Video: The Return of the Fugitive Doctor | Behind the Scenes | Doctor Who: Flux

They get on so well as actors off screen, but it was fun to see them play that prickly relationship that they have with each other. There's this kind of slight conflict that they have, and that was really fun to explore, and it was great to experiment with on set.
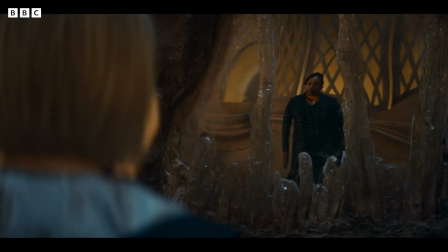(4:23)
And, you know, it just shows what great performers that they are, to be able to kind of switch it on.
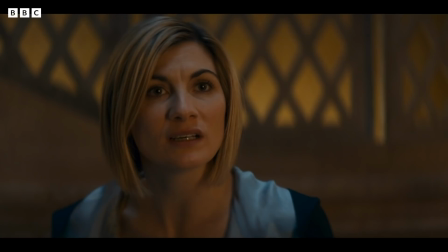(4:29) If you've thrown yourself into a time storm and that storm's thrown you in here, you might never get back.
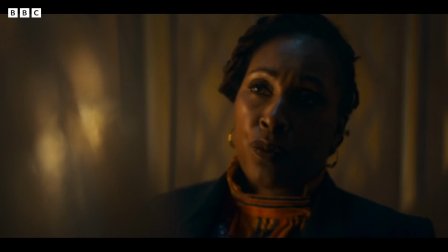(4:35) And my friends will die, submerged in their own time stream. Then you've got a lot to figure out.
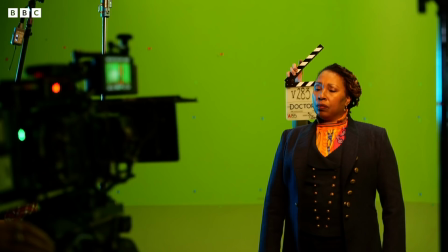(4:44)
But I definitely felt that, like, when Jo walked in and she has her costume on and she's the Fugitive Doctor,
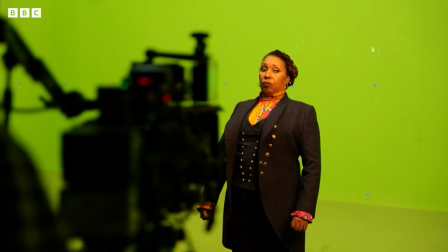(4:50)
there is this kind of respect silence that kind of falls amongst the crew members as she walks on, which I found really kind of exciting and exhilarating. And you kind of try and use that and put that on screen as much as possible.
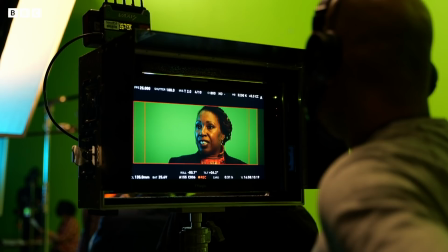(5:01)
She's amazing. Like, you can tell her presence, that when she walks on set, that, you know, she has this kind of commanding presence, which is really fun to play against Jodie's performance. Through the Doctor's actions, she finds herself in the time storm in episode 3, which is, as it sounds,
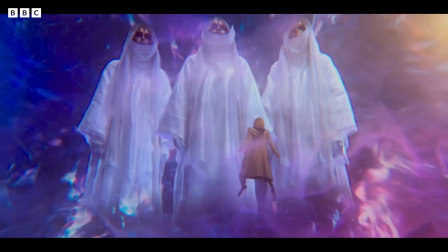(5:18)
it's basically all of time flowing very fastly, both her timeline and her friends' timelines.
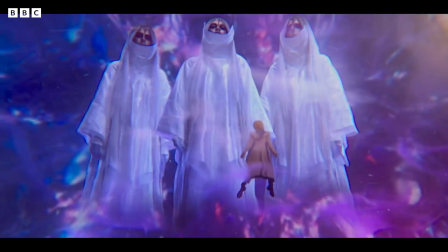(5:27)
She starts to not only appear in other characters' timelines, but also goes back into her own historical timeline,
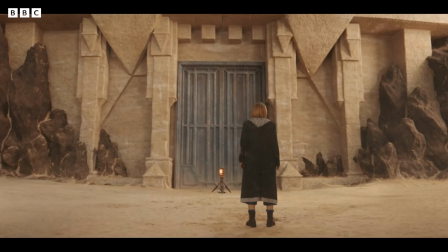(5:35)
the timeline that she has no knowledge of because it's from a time before her mind was wiped.
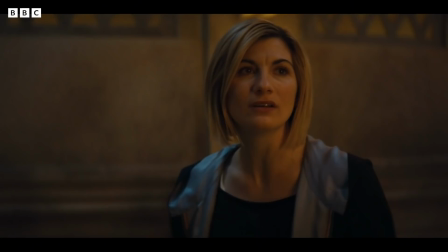(5:42)
And so within that fractured timeline, our Doctor is looking in the mirror,
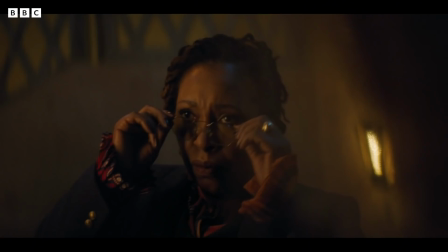(5:47)
and the reflection looking back at her is her former self, the Fugitive Doctor.
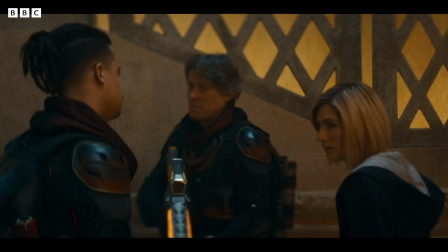(5:52)
The scene in episode 3 where the Doctor speaks to the Fugitive Doctor was filmed in a really kind of old school way. Going into it, I'd actually prepped for something a lot more complex, and we were going to use essentially visual effects to kind of paint the other person out. But when we got onto set, it was actually the camera operator, Mark McCoy, who came up with this much more old school way of filming them next to each other.
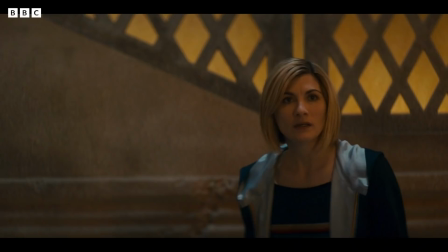(6:16)
So Jodie would be here, Jo would be here, and we'd be looking at the mirror, but we would angle the camera enough so we would see Jo in the reflection.
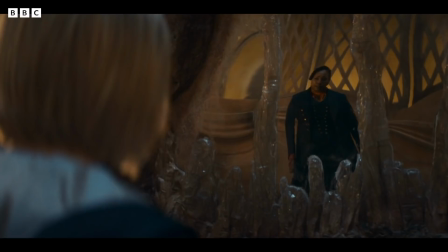(6:24)
And it was just a much simpler way of doing it and much more effective. And all we had to do was match up as they kind of came into the scene. They would kind of walk in the same way with the shoulder like this, and then we'd both turn in the same direction.
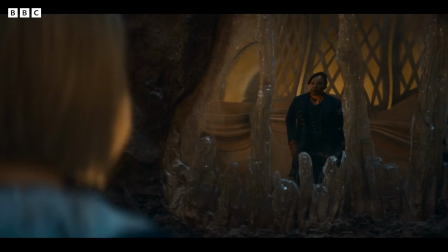(6:37)
And that sold it. And it's amazing how these kind of simple effects are so effective. All I know is I just went and stood in the right places. They were talking a whole lot of... There was a lot of people buzzing around, and the director was buzzing around, and our DOP, wonderful, everybody buzzing around, and I just hit my marks.
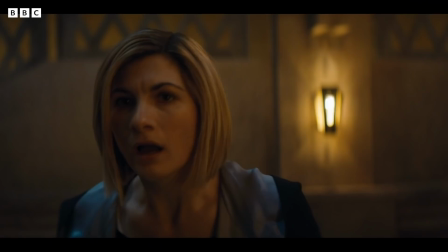(6:57)
Me and Joe had to smash the time in, so we had to both walk and land on our marks at the same time, which is, you know, technically our job, so we should be able to do that. It was come and stand there next to each other, and the way the camera angled and the reflections were, it was as if we were opposite.
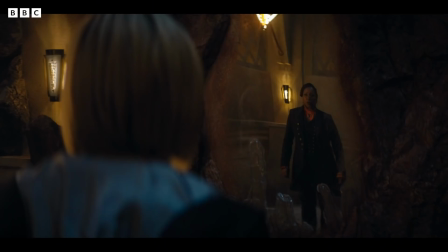(7:14)
So, incredibly simple, but really effective. I don't know what they're doing, but they make magic happens. But all I know is I'm looking in the mirror. The weirdest thing was acting to yourself, because you could see yourself in a mirror and talking, doing your lines opposite with obviously the other actor doing the off lines. But it was not as technical as I thought it was going to be, which is brilliant for me, because I'm always rubbish on those days.
I'm your future. I threw myself into a time storm here in the future to protect myself and my friends, but it threw me down into my own time stream in the middle of a memory that I've lost,
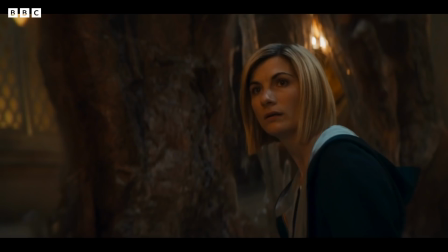(7:46) and I'm losing control of it all. No time to admire yourself, boss. A bit of praise for the effective reducer wouldn't go amiss. Yeah, you're pretty smart for a dog.
I love working with Jo Martin,
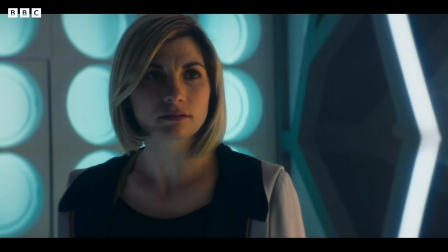(7:58)
and I am desperate to have our Doctors in more scenes together, because I absolutely love her.
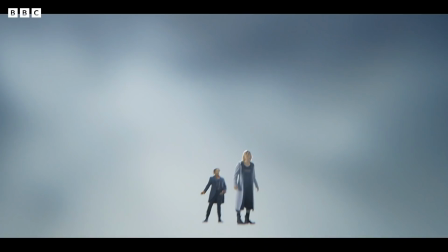(8:06)
I love being back. I love being back. It's been fabulous so far. Jodie's still delicious. The new guys are delicious.